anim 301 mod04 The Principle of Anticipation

The principle of anticipation is going to strengthen our movements by providing our audience with a series of contrasting or opposite poses that invites them to explore the conclusion of our movement.
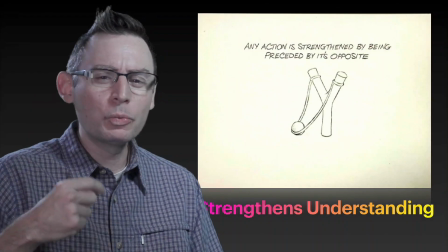16s
Let's take a look at some examples of anticipation to really understand its moving parts and pieces, quite literally.
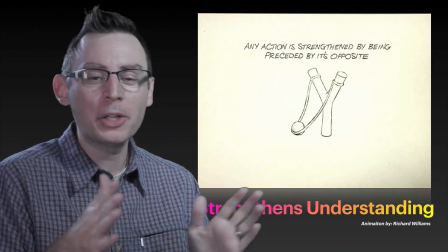23s
So here I have just a fun little animation of a slingshot.
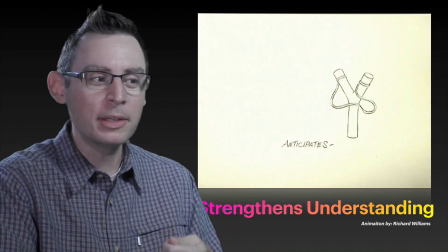26s
And if you notice carefully, as the slingshot goes through its movement, the ball is the primary driver of this entire animation.
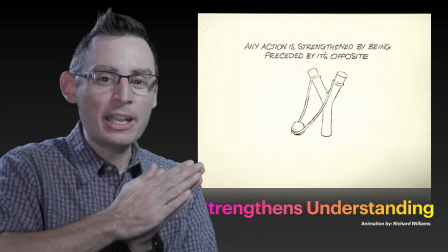34s
This is about the ball. And we're going to show our audience in the direction the ball is going, but we're going to anticipate it first.
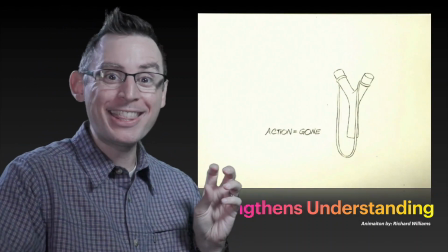42s
We're going to show them the ball going in the opposite direction, and then it's going to be fired off over there on screen right.
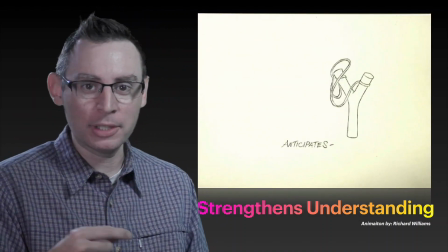50s
By providing this opposite direction inside of our animation, it gives excitement.
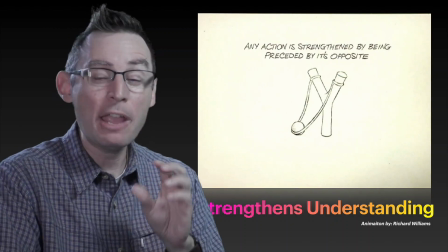56s
And it also inspires the audience to ask a very simple question as to which direction this ball is going.
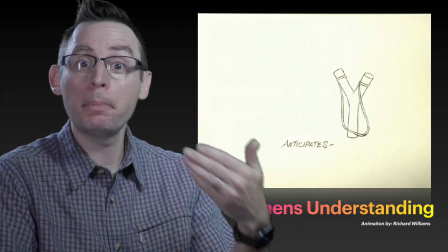63s
And now they're part of this movement.
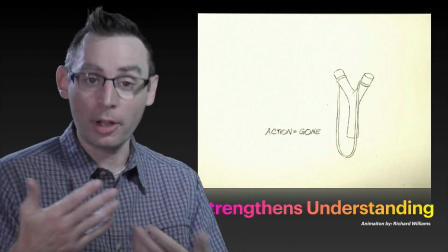66s
They're an active member in this entire dialogue, if you will, between the artist and the audience.
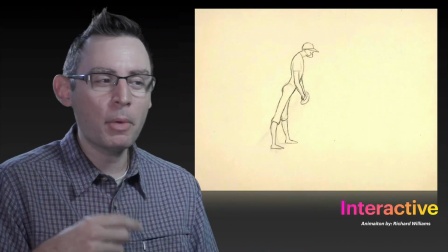74s
Another thing that this does, and it gives them a whole series of really extreme,
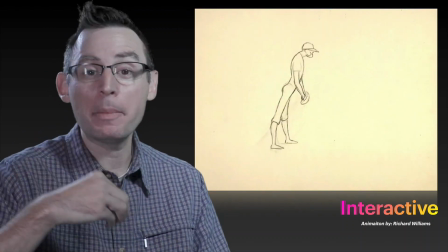80s
exaggerated poses that again makes this animation a little bit more engaging and a little bit more interactive.
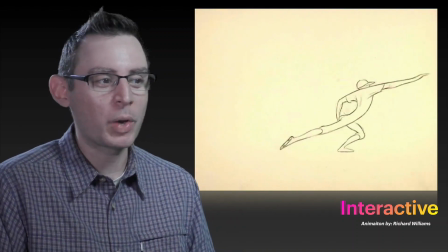86s
The animation of our baseball player here is such a great example. We show them the opposite movement first,
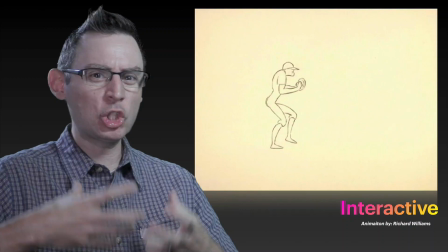92s
we show them the wind-up for the pitch, and we exaggerate it. We make it super large and bigger than it should be,
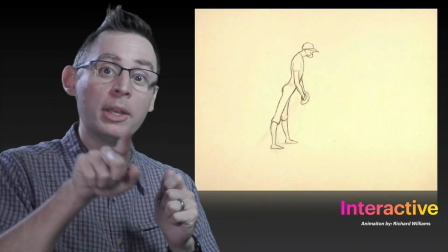99s
and then we conclude the animation with the ball going in the direction that we, as the animator, want it to go.
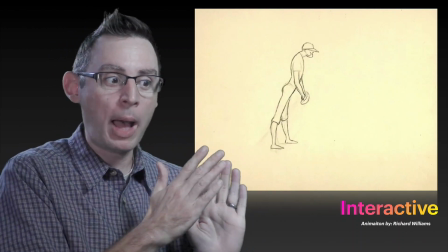105s
By having this extreme opposite, it makes it interactive.
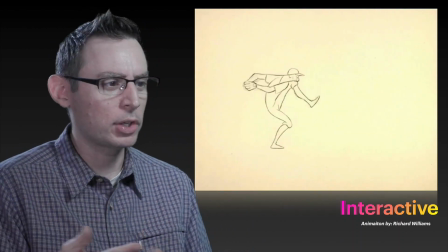109s
Our audience is then going to look at this and go, whoa, that's not what I was expecting at all.
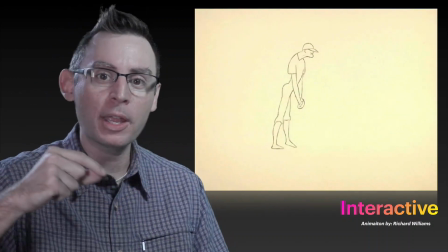113s
And in that moment, they are now looking at every single frame because they're engaged in the conclusion of our animation.
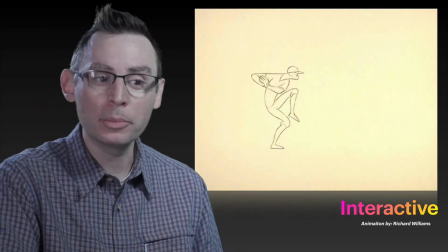119s
This all comes from anticipation.
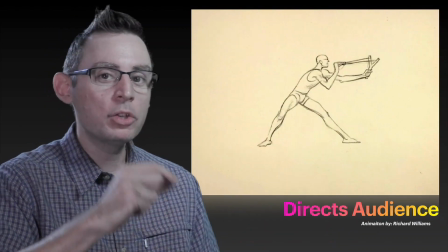122s
It also allows us to communicate quite wonderfully to where the natural conclusion of this movement's going to be.
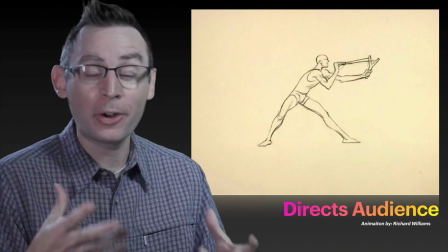129s
Often in the art of animation, we're bombarding our audience with these really weird and wacky drawings,
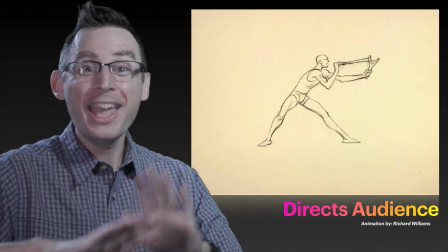135s
like a cartoon duck or dogs jumping off diving boards. It can be pretty strange, and in this strangeness, if you will,
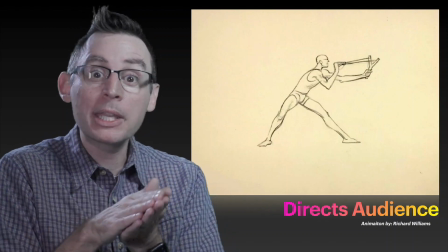143s
we need to ensure that we have protected our audience and we're taking them through this abstract exploration of our imagination.
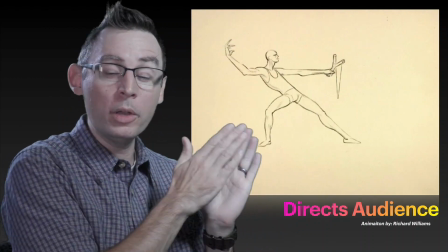152s
Anticipation is going to do that. It directs our audience from one weird thing, if you will, into another weird thing.
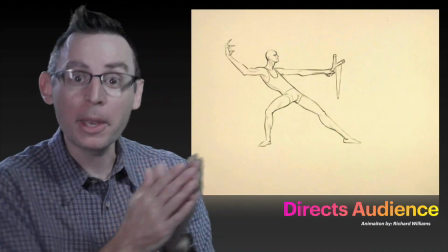159s
It takes us from point A to point B, and it brings our audience along for the ride, which is pretty cool.
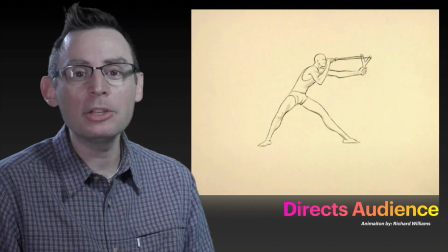165s
A great example is this wonderful slingshot. Again, pretty big.
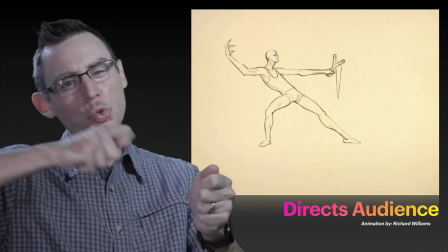170s
We anticipate the entire movement by stretching out that string much bigger than it needs to be,
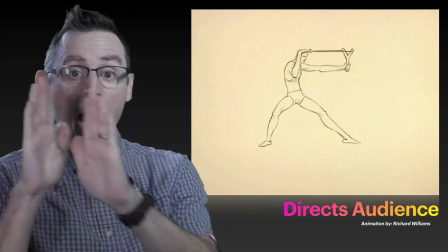176s
which takes our audience from the opposite to the conclusion.
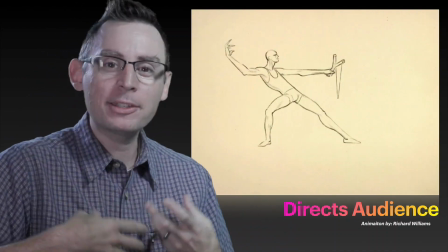180s
That contrasting movement is anticipation, and it makes our entire movement engaging, communicative, and interactive.
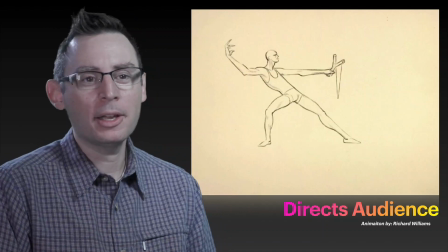189s
Like I had mentioned before, the anticipation frames and movements that we create helps communicate some really interesting objects and some really interesting movements to our audience themselves.
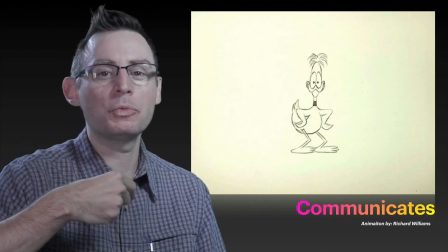201s
It provides them with just a little bit of a foundation of realism to make this movement feel believable.
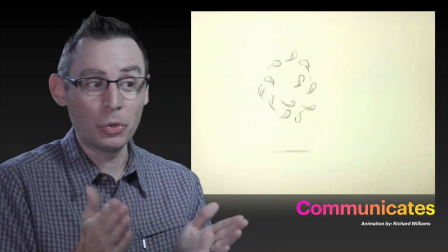207s
I've never seen a cartoon duck out here in the real world, but in my animations and in the art of animations,
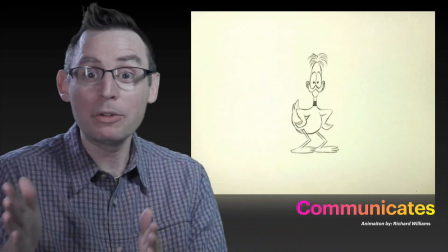214s
we can have a cartoon duck running really quickly from the left side to the right side.
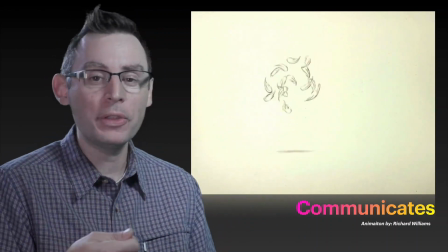219s
Our audience is going to buy in and believe that this is real through these anticipatory moments. It's pretty cool when you start to design it.
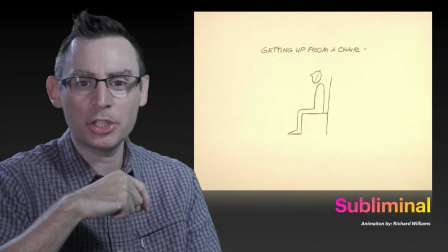228s
As human beings, we're bombarded with subliminal suggestions of our movements around our environment itself.
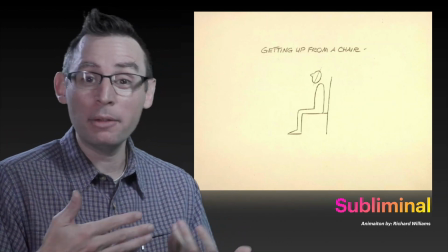236s
We actually do this without being really aware that we do it.
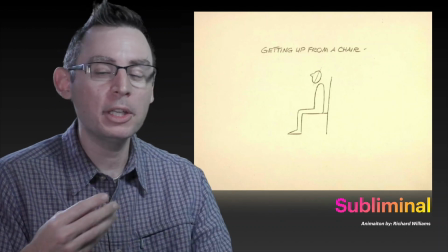240s
Our movement itself requires us to subliminally communicate to our surroundings what it is that we're about to do.
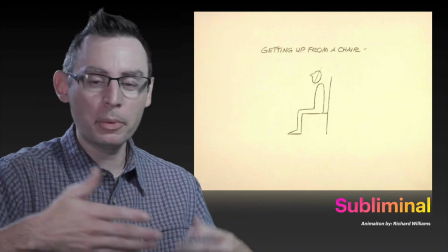247s
We're accustomed to communicating to the people and our surroundings what we are about to do before we do it.
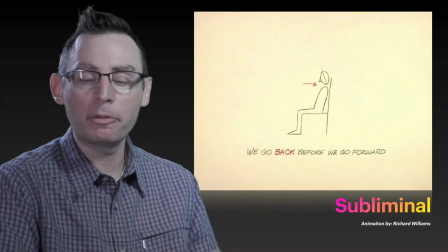254s
This simple example of a character standing up from a chair is such a great illustration of this idea.
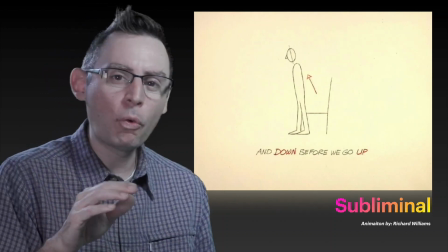260s
We're seated, but then we lean forward, and that small little lean forward is the anticipatory movement.
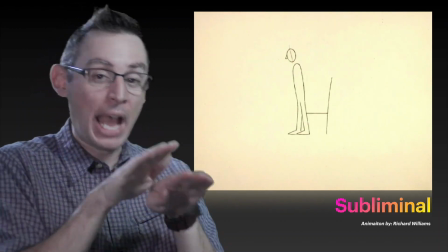268s
If you think about it, in every sense, that's the opposite pose before the character takes off.
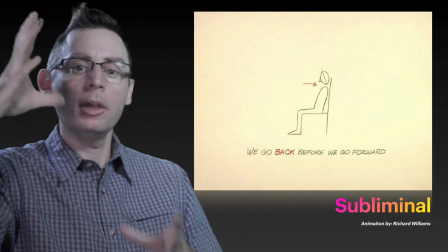273s
We squish down, and then we go up. We compress the spring, and then we expand the spring.
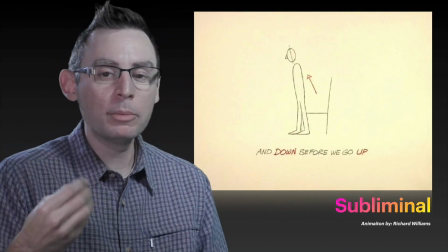279s
These anticipatory movements communicate quite
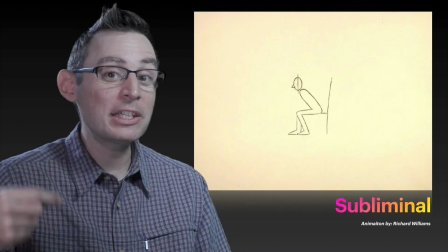282s
instantaneously what our character is about to do without physically telling our audience what we're going to do.
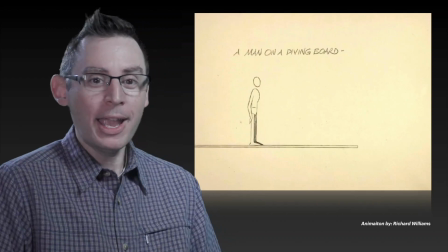290s
Here's a great example of a character on a diving board. And this diving board animation just wonderfully illustrates the power of anticipation.
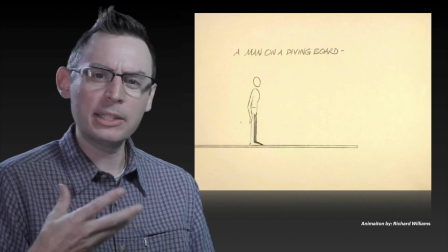299s
Without any sort of anticipatory moment, our audience is going to be left lost and confused as to what in the world's going on.
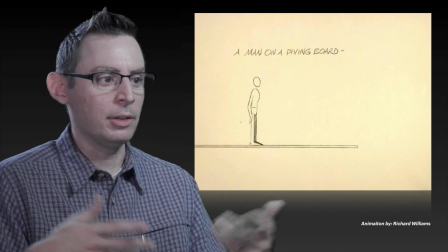305s
Is this a sidewalk? Is this the edge of a building? Oh wait, it's a diving board.
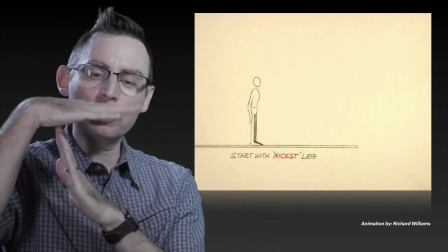311s
The compression of the spring, the small little illustration that the board is
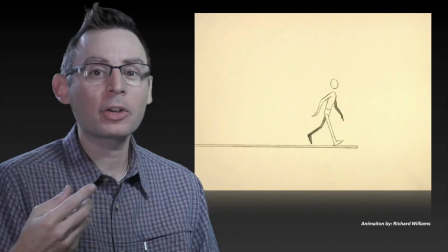316s
vibrating up and down is enough information to tell our audience what they should expect the conclusion is going to be.
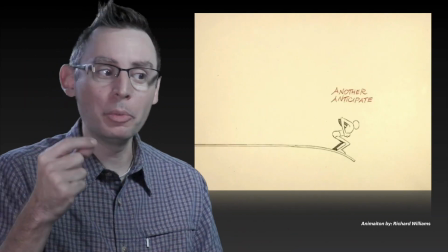322s
Now what's cool about anticipation is that we can give them a little bit and our audience is going to start to fill in the blanks for their,
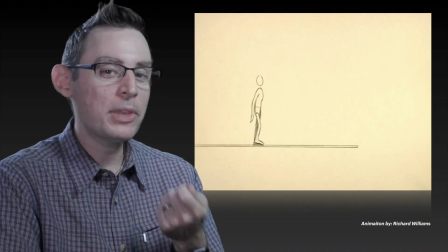329s
by themselves, which is incredibly exciting. Without this anticipatory movement, they're not going to understand the conclusion.
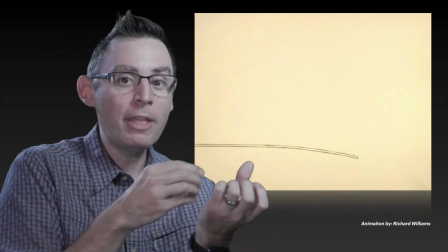336s
We show them the opposite, and then they're going to go, oh, okay, I understand.
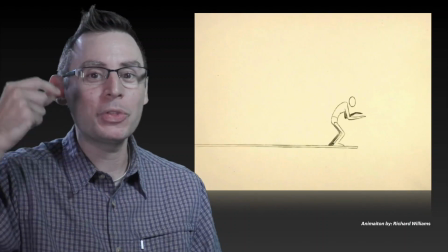340s
I have an idea in my imagination what the conclusion of this movement's going to be.
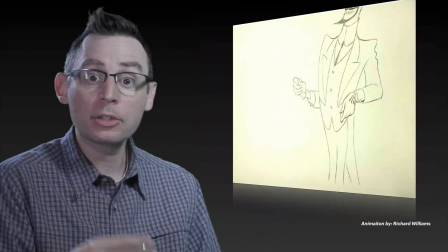344s
Without that opposite extreme pose, they're going to be lost. They're going to be confused, and that's not a place where we want our audience to end up.
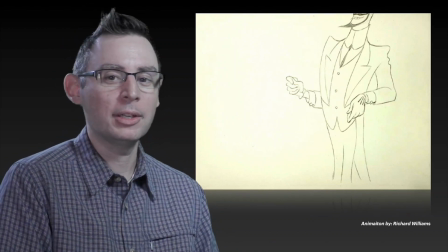352s
And then lastly, here's another simple little example of anticipation. Magicians are just wonderful at anticipating their movements.
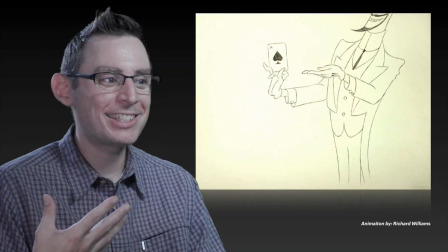361s
They show them an exciting series of anticipatory poses
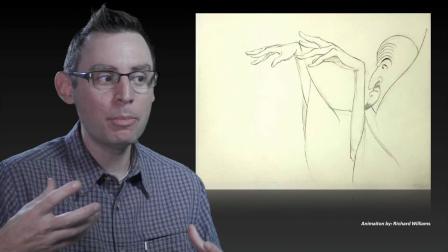365s
that serves as a contrasting moment to the actual animation itself.
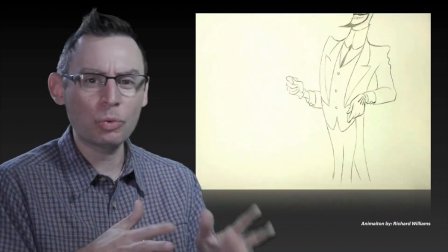370s
Without these anticipatory movements, these really extreme abstract motions would be lost and confusing.
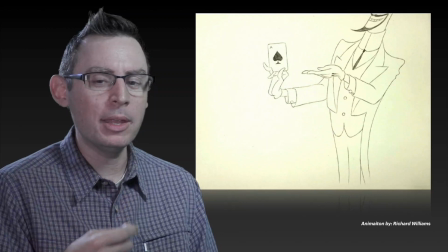377s
But once we add them in, they now start to make sense.
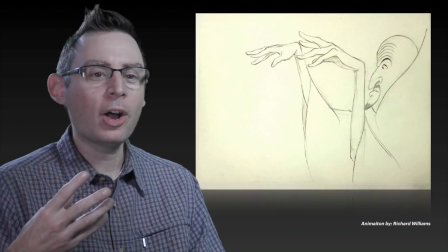380s
We now are grounded with a little bit of information that our audience can feel comfortable with the natural conclusion of these movements. The principle of anticipation is a critical part of all that we do in the craft of animation. As drawing actors, and that's how I like to think of it, as animators, we're almost like actors, right? We just act with our drawings versus acting on a stage. We invite our audience into these movements and start to communicate directly to them what the conclusion of these movements truly are. So please start to include some anticipatory poses inside of all your animations. This is one of those principles that starts to really push the craft forward and allows you to create some compelling movements that directly impacts your audience's understanding, comprehension to the dramatic narrative of the shot or the movement that you're crafting.